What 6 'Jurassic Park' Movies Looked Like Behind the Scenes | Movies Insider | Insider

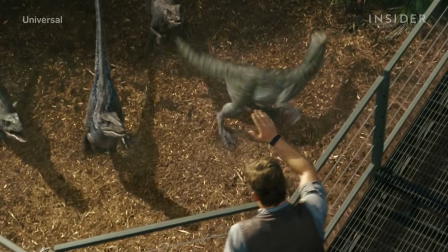12:22 14 years later, major improvements in performance capture made complex movement like this possible in the second Jurassic franchise.
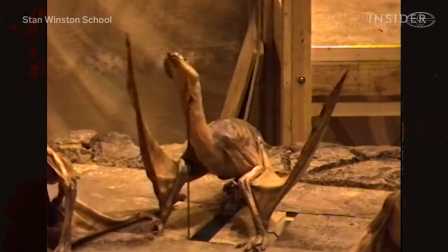12:30 A step up from puppets and stop motion.
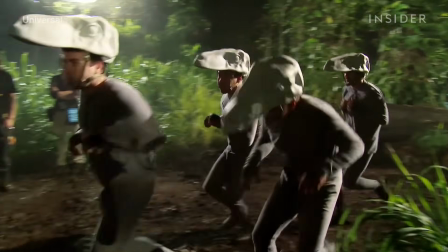12:33 Jurassic World sought to bring its velociraptors to a whole new level of realism, giving them an unprecedented complexity of motion.
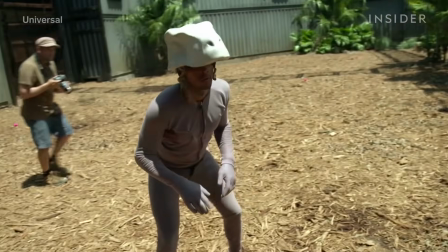12:41 It was difficult for a performance capture artist to physically stand the way that a raptor's supposed to for a prolonged period of time.
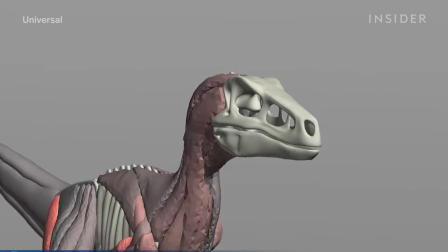12:49 And velociraptors do have a unique size and shape compared to human performers.
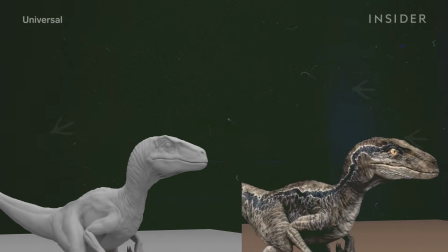12:54 But ILM was able to retarget the captured performances of the human
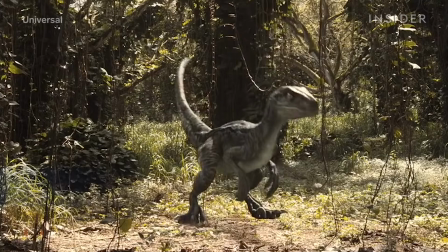12:59 actors to the raptor bodies without losing the subtlety of the performances.
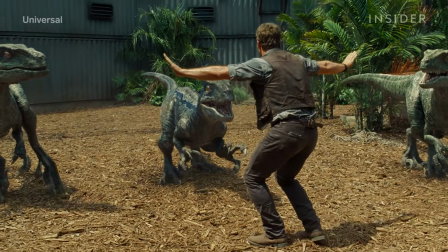13:03 The reward was that the raptors look heavy and lifelike with very intricate movement on screen.
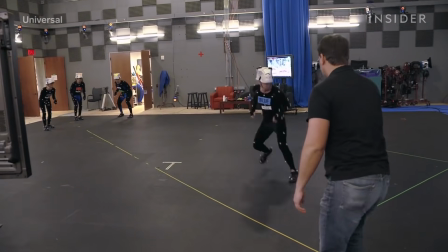13:12 With CG having advanced to this level,
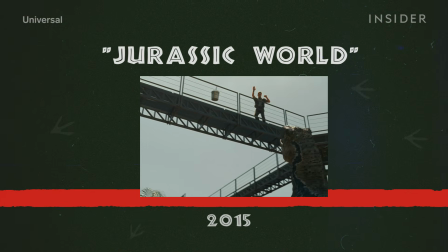13:15 the next film could go beyond pure realism to give life to a genetically engineered dinosaur that never actually existed,
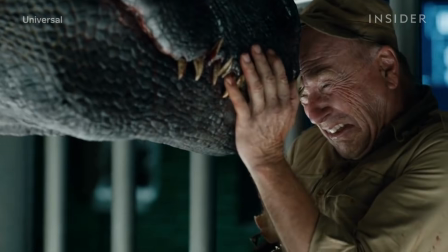13:23 the Indoraptor.
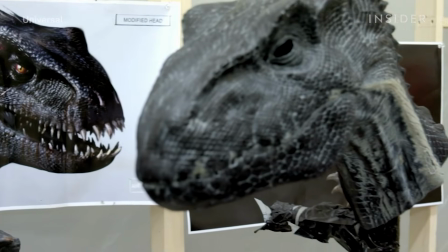13:28 Unsurprisingly, this massive dinosaur would mainly be a digital creation, but the actors needed something to react to on set. There was a lot of physical interaction between the actors and the dinosaurs in Fallen Kingdom,
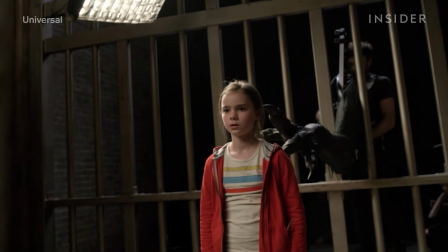13:41 more so maybe than in the previous films.
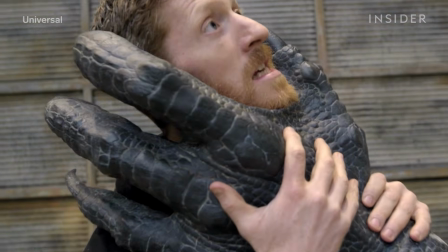13:45 The solution for some scenes came in the form of partial animatronics, like this giant mechanical arm,
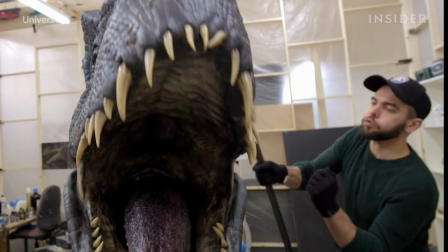13:52 and a moving, breathing head operated by a team of puppeteers who controlled the tiny movements in the eyes.
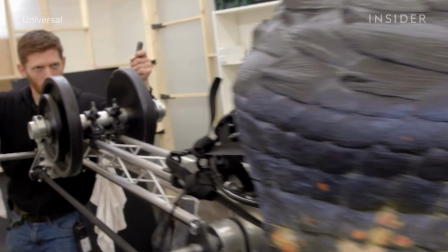13:59 A good deal of the Indoraptor was performed using a real-time animatronic.
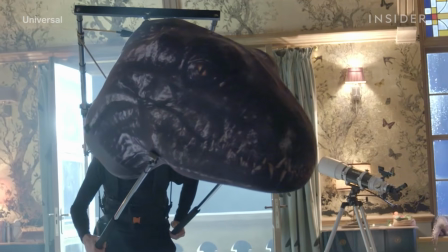14:04 The crew also built a non-moving head.
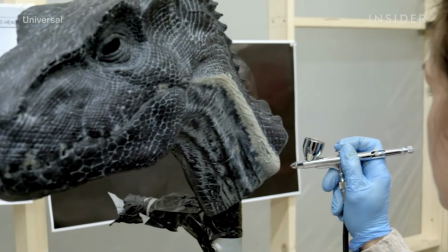14:06 We created a full-size Indoraptor head and neck and tail that was made from a very lightweight inflatable material.
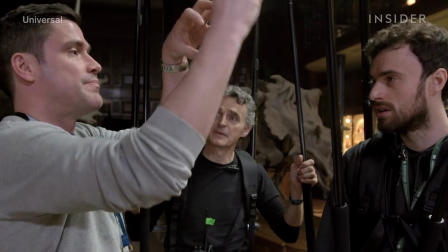14:15 So we actually blew it up like a child's bouncy castle, made a rig for it to allow two performers to wear, one the front end and one the back end.
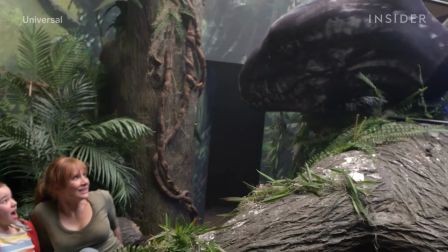14:22 We would use these inflatable versions in any scene where the actors needed
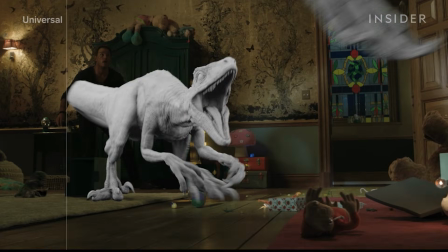14:28 an eye line or visual effects needed a scale representation that wouldn't be in the frame.
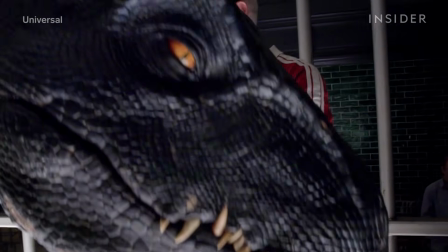14:34 These various forms of the Indoraptor not only provided the cast with tangible scene partners,
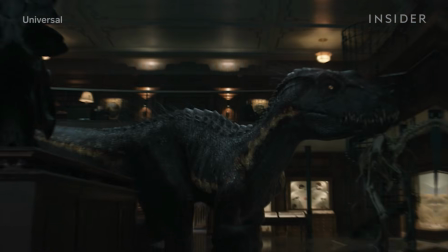14:39 they also gave the camera team something physical to work with, and the VFX team a reference for the Indo's lighting and movement.
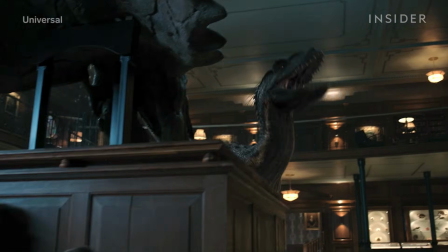14:46 The movement of the Indoraptor seemed to me to be quite faithfully followed.
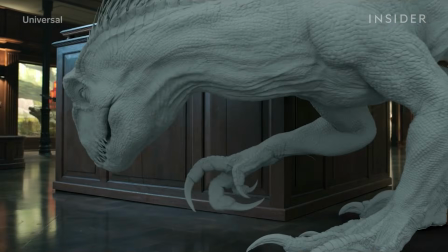14:51 I'm never really quite sure whether there was a paint overlay or whether or not there was a complete substitution for the Indoraptor in the end.
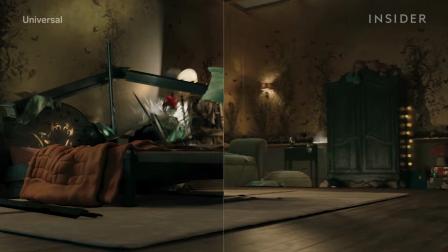14:58 I find it very difficult to know where and when the technique began, which is great. On
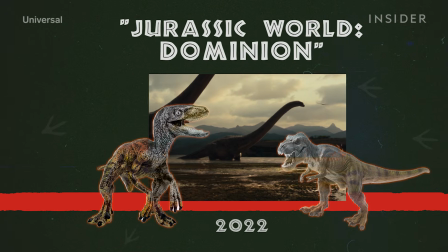15:03 Jurassic World Dominion, decades of innovation made it possible to create hybrid dinosaurs that were part CG,
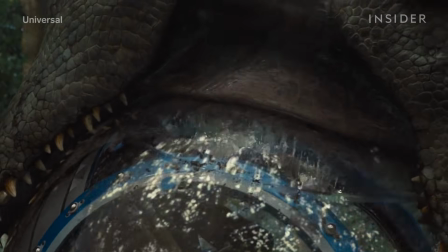15:09 part puppet, like the Giganotosaurus, a dinosaur with a head the size of a car. The head, roughly just above the shoulders, was an animatronic, and the rest of the creature is digital.
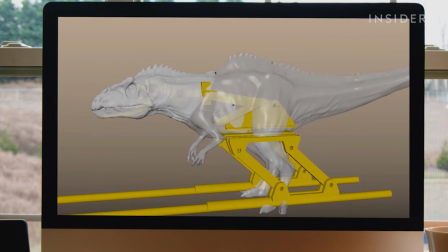15:20 And if you can see where it's slightly more opaque, white around the head and the neck, that's the physical piece of the dinosaur that was going to be made as an animatronic. We needed to be able to keep it and extend the rest of the dinosaur in post-production.
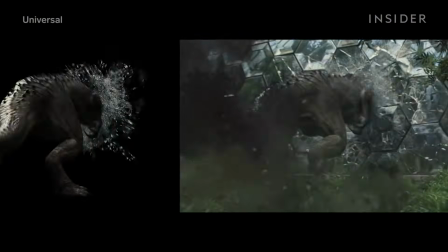15:32 And so it was really important that it moved in the same way as our digital creature.
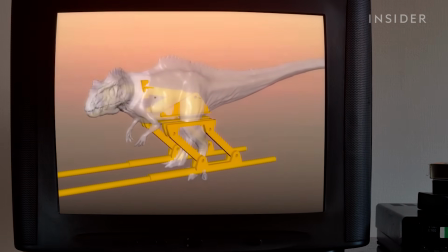15:36 So this is the range of motion in the physical animatronic sufficient to allow the dinosaur to do what it needs to do.
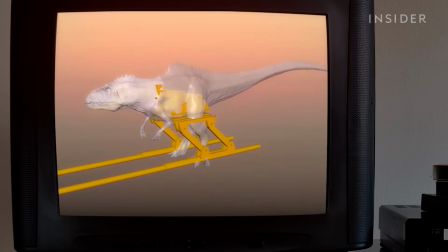15:43 We could actually pass that information back to John Nolan, who was the creature effects supervisor.
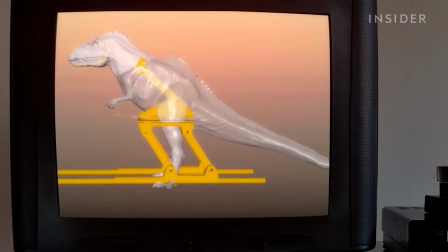15:47 So when John was making the animatronics, they would be positioned in such a way that matched ILM's digital models.
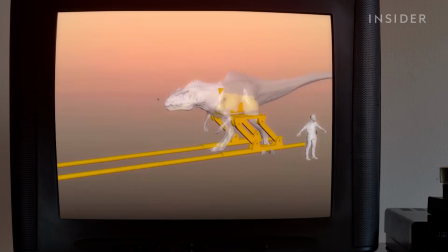15:53 So it's kind of digital creatures driving practical animation.
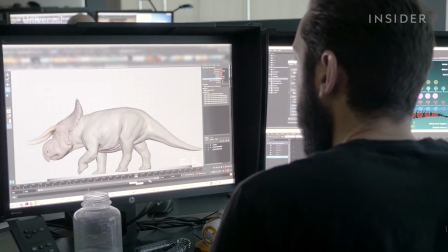15:57 To reflect paleontological research, the digital team also developed tools to create feathered dinosaurs.
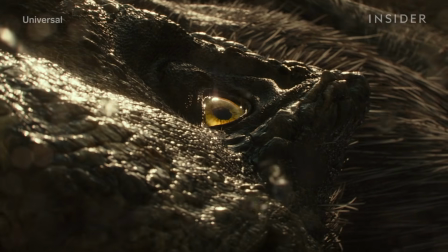16:04 Feathers has been a long burning desire, I think, for all of the Jurassic fans.
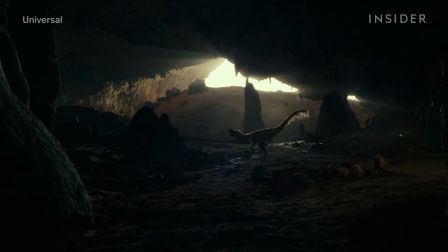16:09 Feathers are really complicated to simulate and to describe all of that very intricate geometry in 3D.
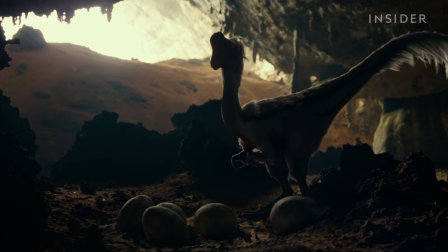16:16 So we actually built a brand new feather system at ILM in Houdini that we dubbed internally Quill.
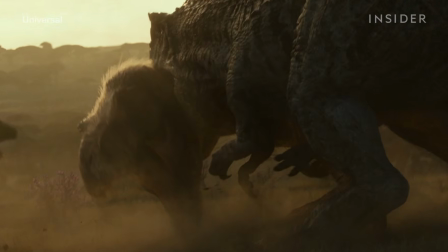16:22 So we were able to build this procedural system which gave the artist the control over the groom and the texturing of those feathers.